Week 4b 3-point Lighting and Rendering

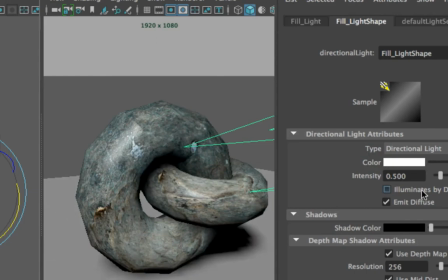Okay, so toggle this. You can kind of see what are the changes before and after, whether you like what you see.
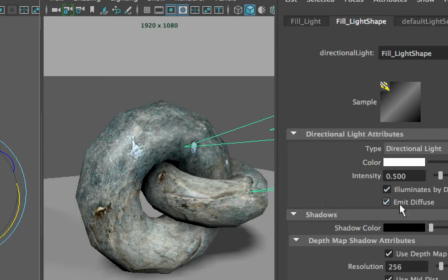So you see all my cast shadow at the bottom disappears. Okay, you start to see more of the details of your object.
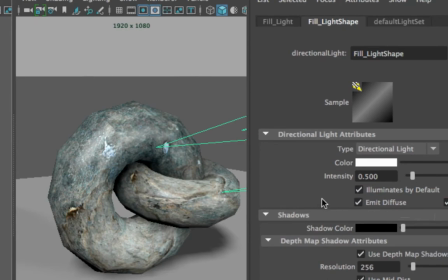Now there are some things that we want to turn off so that
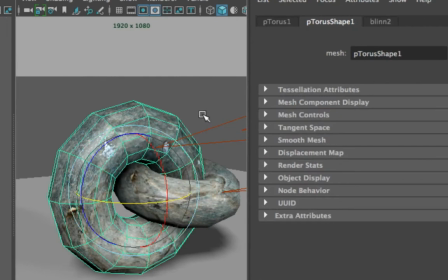our users, right, won't know that we have two lights in our scene.
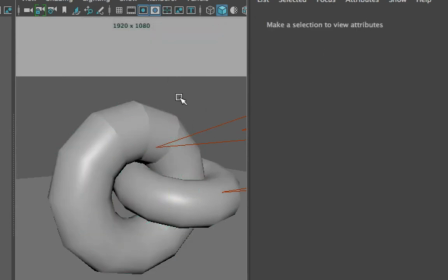Okay, I'm using a very shiny object, correct? So if you want, you can assign a blend.
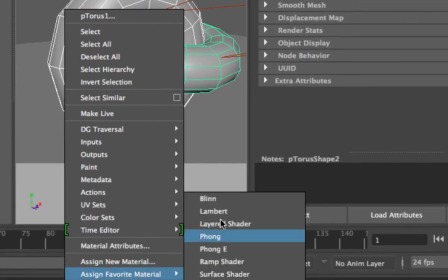So let's assign a blend to our torus, make it shiny.
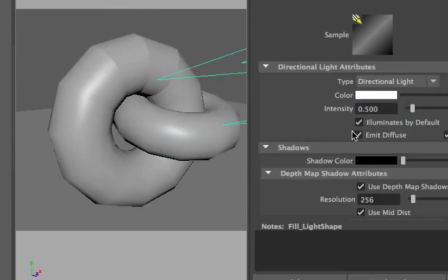Now, if you have two lightings in your scene,
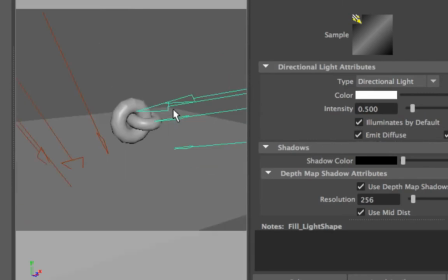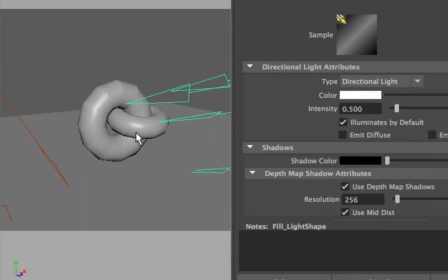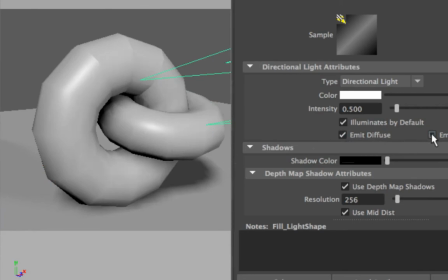Yeah, if you have two lights in your scene, you will notice that there's actually two shiny areas.
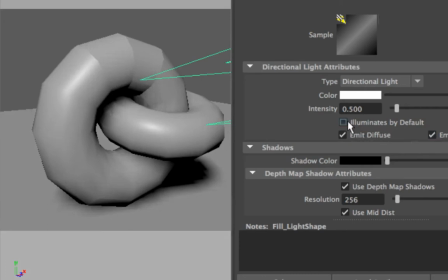You see that we have we have the first shine here, the specular, and then once I put in my fill light, we have a second shine, which sometimes, right, this second shine kind of gives away, it makes it very obvious that there's actually two lights in the scene.
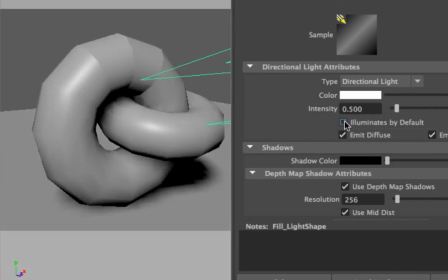There's also two shadows, if you notice, right? There's one here and there's one over here.
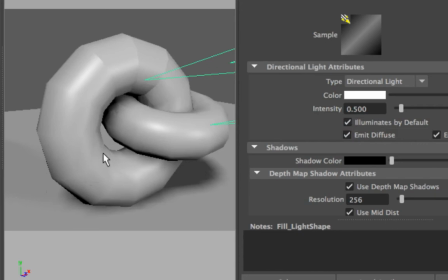See that? There's one very faint shadow. So all these things are very obvious that there's multiple lights. It only happens when you're on stage. Okay, when you're on stage, you look at the person standing there, you can see they have multiple shadows, which is very weird for like real life.
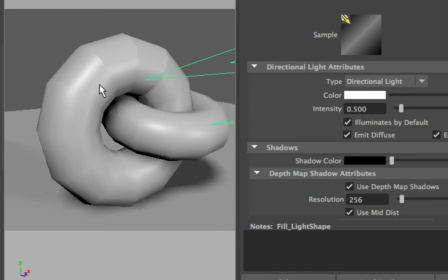We want to kind of tone it down and get rid of it. So for shooting, right, oftentimes in real life, they have to put a lot of lights to just get rid of additional shadows or tone it down by a lot. So in 3D, we are able to cheat the process, okay? So we can turn off things that we don't want.
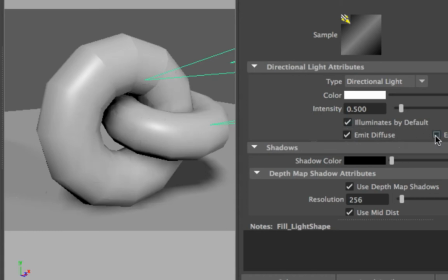So the first thing I want to turn off is the specular for your fill light, alright? I want to turn off the specular so that there's only one specular in my scene. And I also want to turn off my shadow.
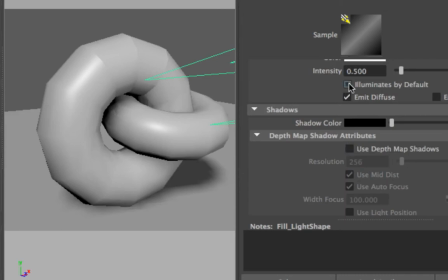So now, when you toggle the light, it's really working as a bounce light. There's no specular, there's no shadow, nothing. Okay, so just there to fill in the details.
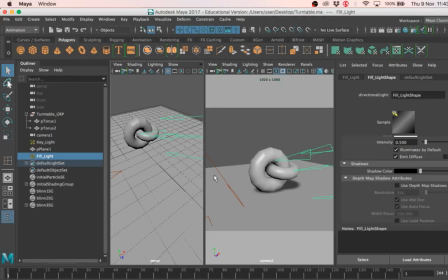So last step is your rim light, right? So I'm just gonna again duplicate. So it's the same thing, alright? This rim light should not cast shadow. It should not cast any specular.
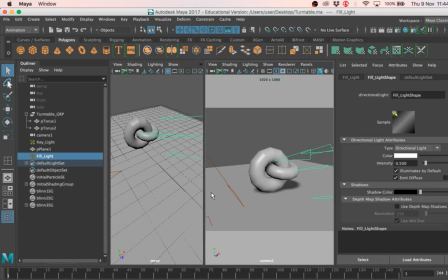We just want a plain like rim. That's all. So just duplicate, Command D. I'm gonna name this as rim light.
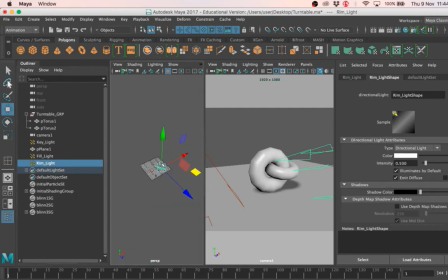Okay, and you want to position it at the back.
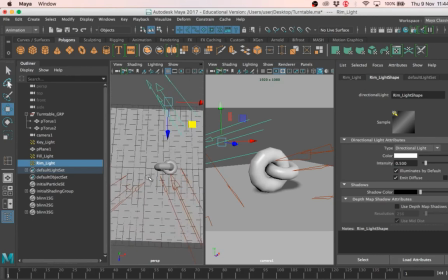So you use the perspective window as a way to like rotate your scene.
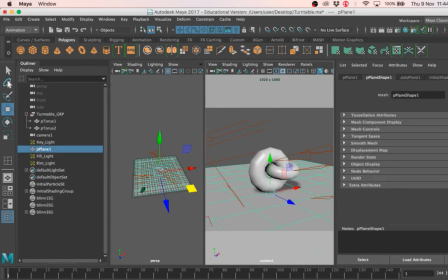So you get the feedback, the instant feedback from camera 1 itself. Okay, so camera 1, you don't really want to rotate your scene at all.
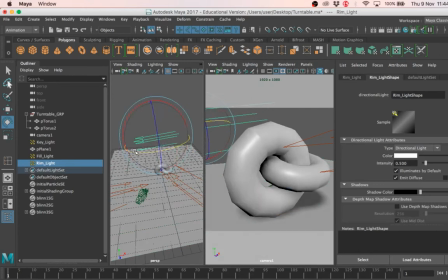So I'm just gonna turn my rim light around and I want to cast a lighting. So for rim light, you want to set it at 1 or even 2.
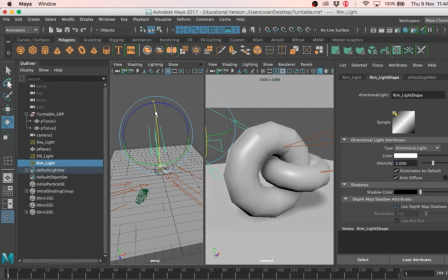Rim lights are very strong lights, okay, so you might want to just cast something stronger. I think 1.5 is a good start.
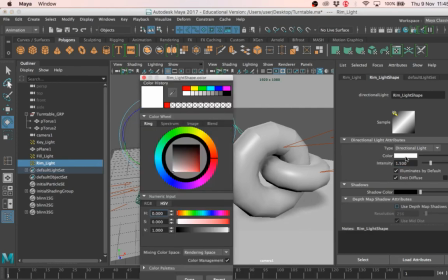Now if you can't see anything, usually my hack is to create a color. So I will change the color of my lighting so I can actually see where it's pointing at.
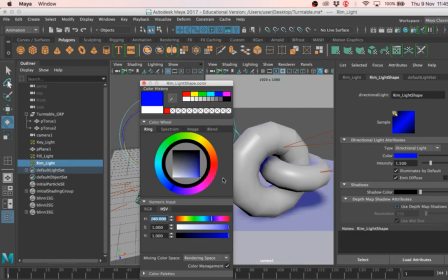So let's say I'm just going to put a blue, press OK.